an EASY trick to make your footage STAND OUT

It matters where you're shooting. Sometimes you won't have the flexibility to location scout. But if you do, here are the types of locations that you should be searching for. Most importantly, like I mentioned with blocking, choose a location that allows you to separate the subject from the background.
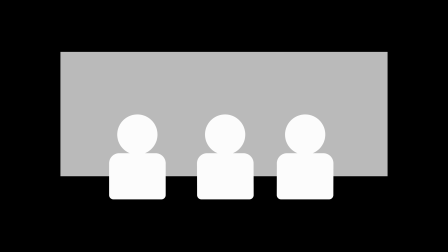Let's say you're planning on having 3 subjects in a wide shot, and then you plan on moving in for 3 individual close-ups. Try out each shot in the potential location. Make sure you can achieve the depth you're looking for with each shot.
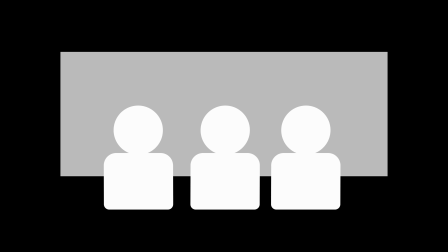Also, find a location that has character. Do everything you can to avoid shooting into boring, empty walls. There's a lot more to consider about location scouting for production, but this video is strictly focused on creating depth. Now for color. What the subject is wearing compared to the rest of the frame can have a huge impact. If you're shooting in a dark room and you want your subject to blend in, have them wear black clothing.
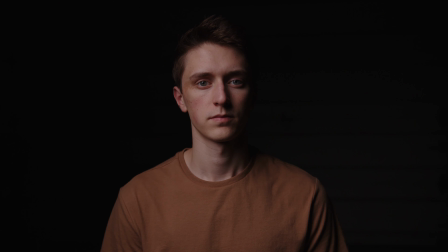If you want them to stand out, have them wear a brighter color. The more that the subject stands out from the background, the more depth there will be. Although, you might not always do this because your scene might not call for your subject to stand out. Let's talk about lighting. There is a lot to say about the relationship between lighting and depth. I'm gonna do my best to address this in 3 points. Number 1, lighting the subject.
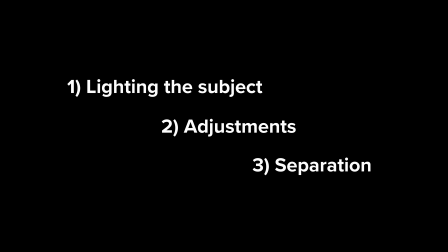Number 2, adjustments. And number 3, separation. All right, lighting the subject.
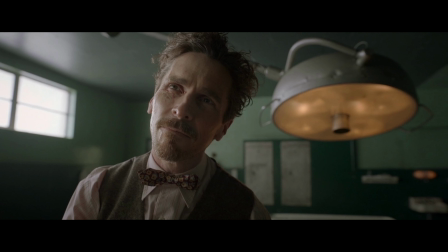Something we took away with the examples from pro cinematographers was how the subject was lit.
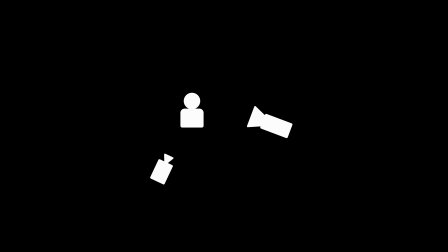The key light was placed in a spot that added shadows to the subject. If you're going for depth, avoid placing the light directly in front of the subject. It'll be flat and have no contrast.
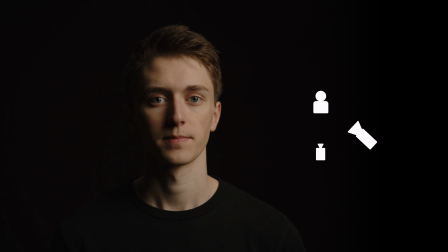Try placing the source of light at 45 degrees from the camera with the subject as the anchor point while shooting into the shadows closest to you.
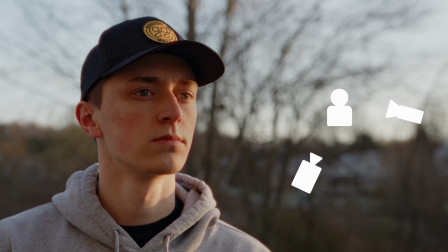You don't have to do this, but it's definitely an easy way to add depth. Here's shooting into the shadows versus not shooting into the shadows.
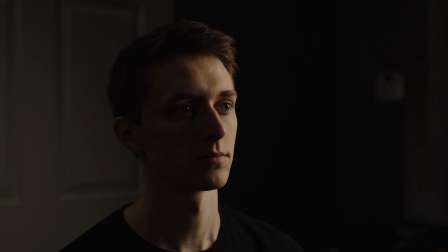Big difference. Some other options include split lighting, overhead lighting, and silhouettes. It all depends on your scene and the tone you're going for, but these are all good options for depth. Since we are going pretty quick, I'll give a recap of everything so far.
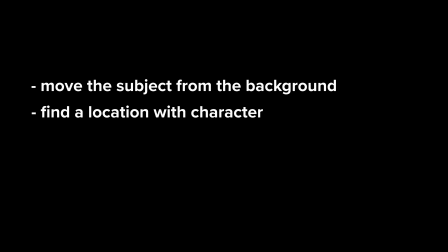Move the subject away from the background, choose a location with character, and light the subject in a way that adds shadows. Now for adjustments. When lighting the subject in a way that adds shadows to the face, maybe you aren't getting the results that you're looking for. Maybe you need more shadow and a higher contrast between the brightest and the darkest part of the subject.
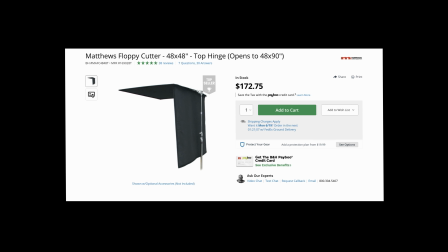For this, let's bring in some negative fill. I'll be using a floppy, but you could also use mostly any black material.
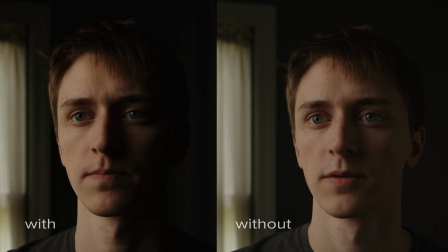Position the negative fill on the opposite side of the key light. You'll find more shadow on the subject's face. Now for separation. There are a few ways to create even more depth within a shot.
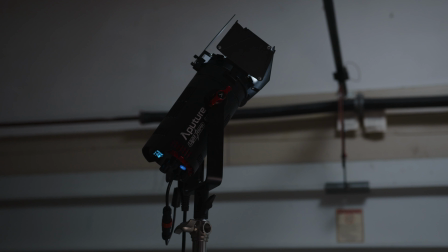First is a back or hair light. This is a simple shot without any backlight. When I turn it on, you can see how it distinguishes the subject from the background. You could even take this a step further by using different color temperatures with the lights. I'll change the backlight to a nice and warm 3200 Kelvin. It's different than the daylight key.
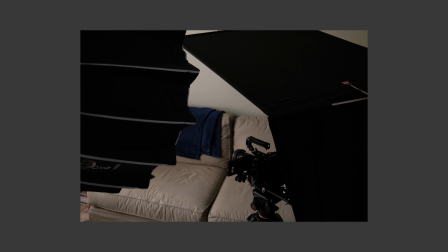As we go through setting up our scenes, we'll get into even more detail about lighting. While we're talking about separation, I need to mention depth of field. It typically gets bunched in when talking about depth. I would argue that the tools I mentioned are much more important to understand. Yes, it does play a role in creating depth and you should utilize it. But if you aren't creating depth with blocking, location, color, and lighting, then you're missing out on something very important.
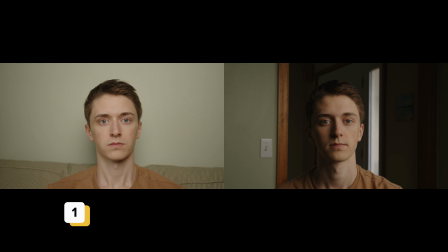Take a look at these 2 shots. The first is shot using an aperture of 1.8, but I did not use any of the tools I talked about. The second shot is using an aperture of 5.6, but I used all of the tools I talked about.
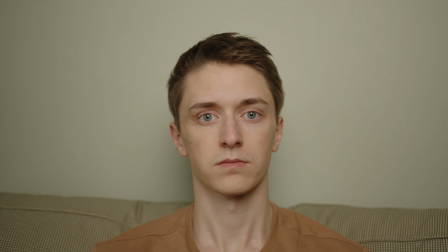Which actually has more depth? I would say that the second does.
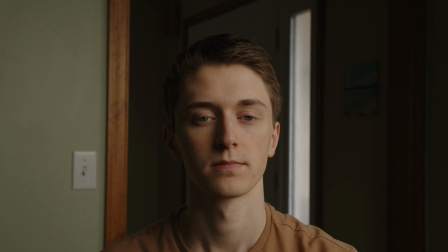Hopefully you can see my point here. Don't get caught up thinking that using an f-stop of 1.8 will magically make your shot have depth. Let's put these tools to practice with a couple of examples.
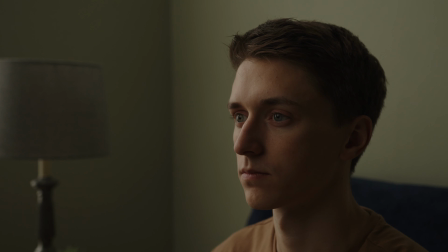First up, a daytime interior shot, and then after, another interior shot, but dark and moody.
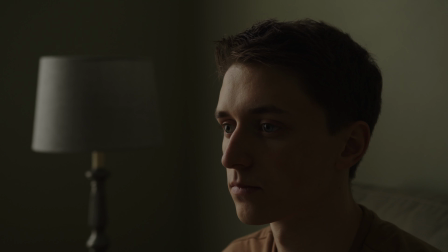I wanted to try out a standard close-up in a basic looking room. After finding a general idea of the framing, I sat down so I could assess the issues with the shot.
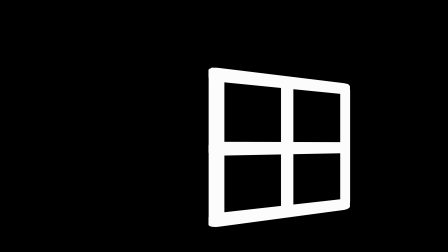The only light right now is coming from the sunlight through a window.
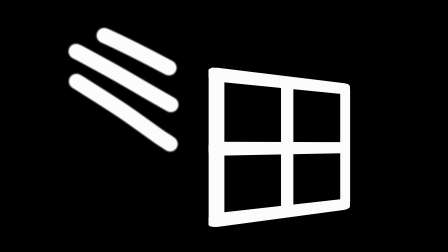I chose this angle so that I could motivate from that light and shoot into the corner for depth.
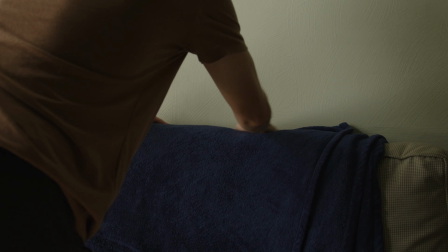I first added a blanket to the back of the couch. With the couch being the same color as the wall, they blended together and looked flat.
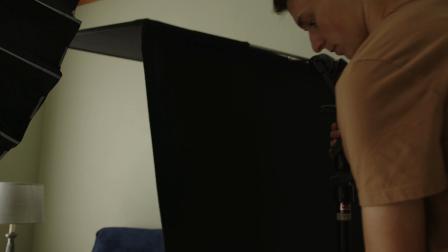I repositioned the angle of the camera to show less of the lamp and added in negative fill for more contrast.
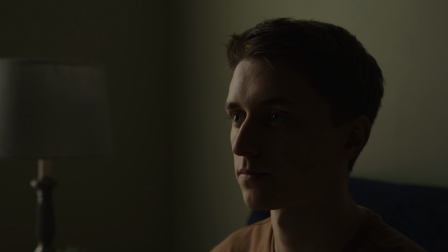Here's what the shot looks like now.
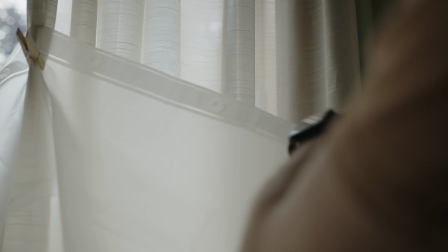For lighting the subject, I added a shower curtain over the shears on the window to soften the light from the sun even more.
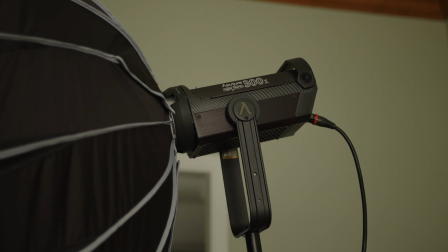Then I brought in an aperture 300x with a softbox and grid.
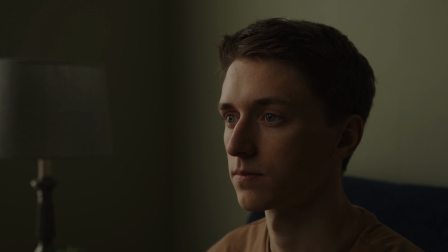I used this to fill in and wrap light on the subject's face. I made sure to maintain shadows on the face.
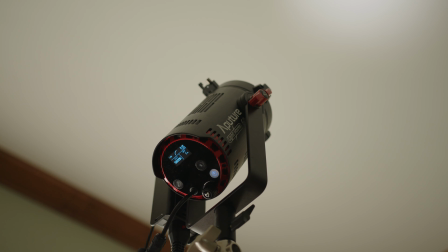Since it is daytime, I bounced some light in the room off of the ceiling using an aperture 60x.
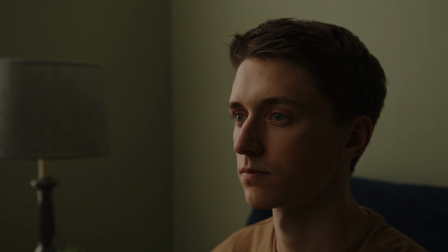I wanted to fill in the shadows on the wall that looked unnatural. Here's the final shot. Now for the garage.
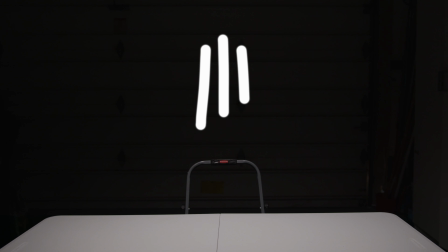I knew I was going to light the scene using an overhead light acting as a work light.
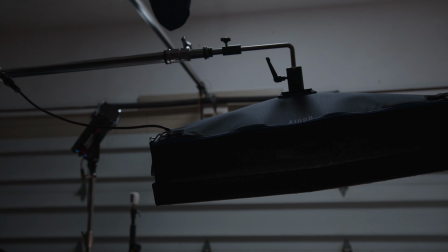I threw up the Suray A100B on a boom arm and positioned it over the table.
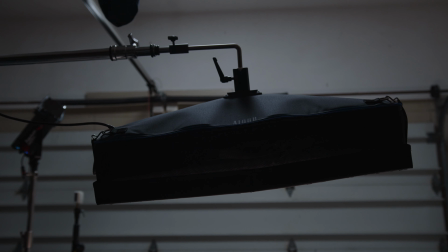I set it to 4500 Kelvin and set my camera to the same. I brought the table as far away as I could from the wall.
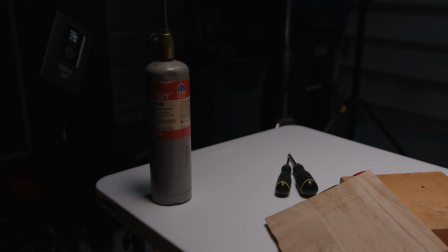Once I locked down the framing, I added some tools to the table. Here's what the shot looks like now.
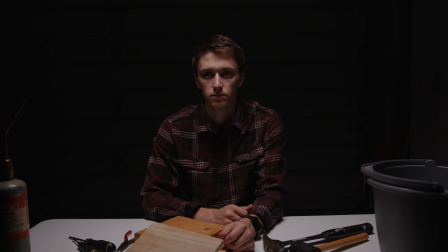There needs to be something done to separate the subject from the background.
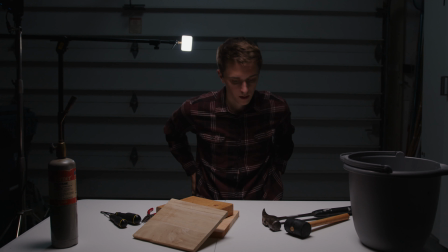I could add a backlight to the subject, but I'm doing my best to light naturally, and there wouldn't be any motivation for that.
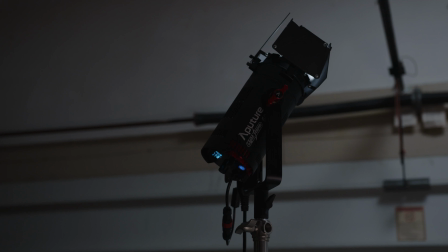Instead, I decided to add some ambience in the room and play off of the light overhead.
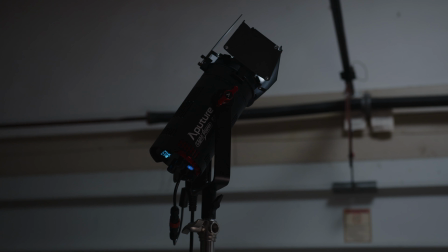I set the light to 6500 Kelvin.
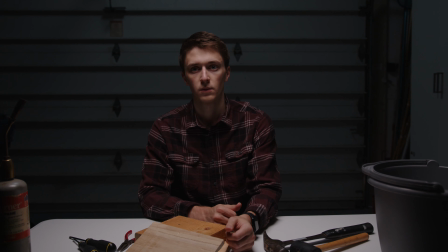It adds a nice color difference between the background and the subject, but doesn't look different enough where you think it could be another source of light.
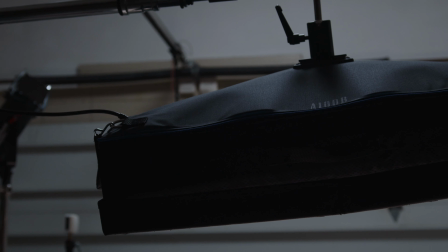Let's check out the progression of lighting.
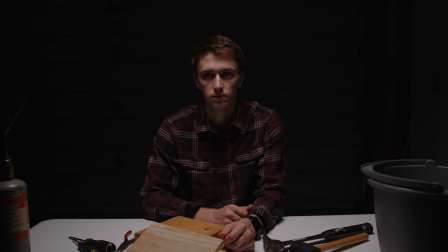If you've made it this far, hopefully you've learned something new. The thing is, you won't get any better at making your shots have depth unless you challenge yourself and practice. So I challenge you to make a setup of your own within the next week. Plan it, shoot it, and learn from your mistakes. I'll catch you in the next one. See you, friends.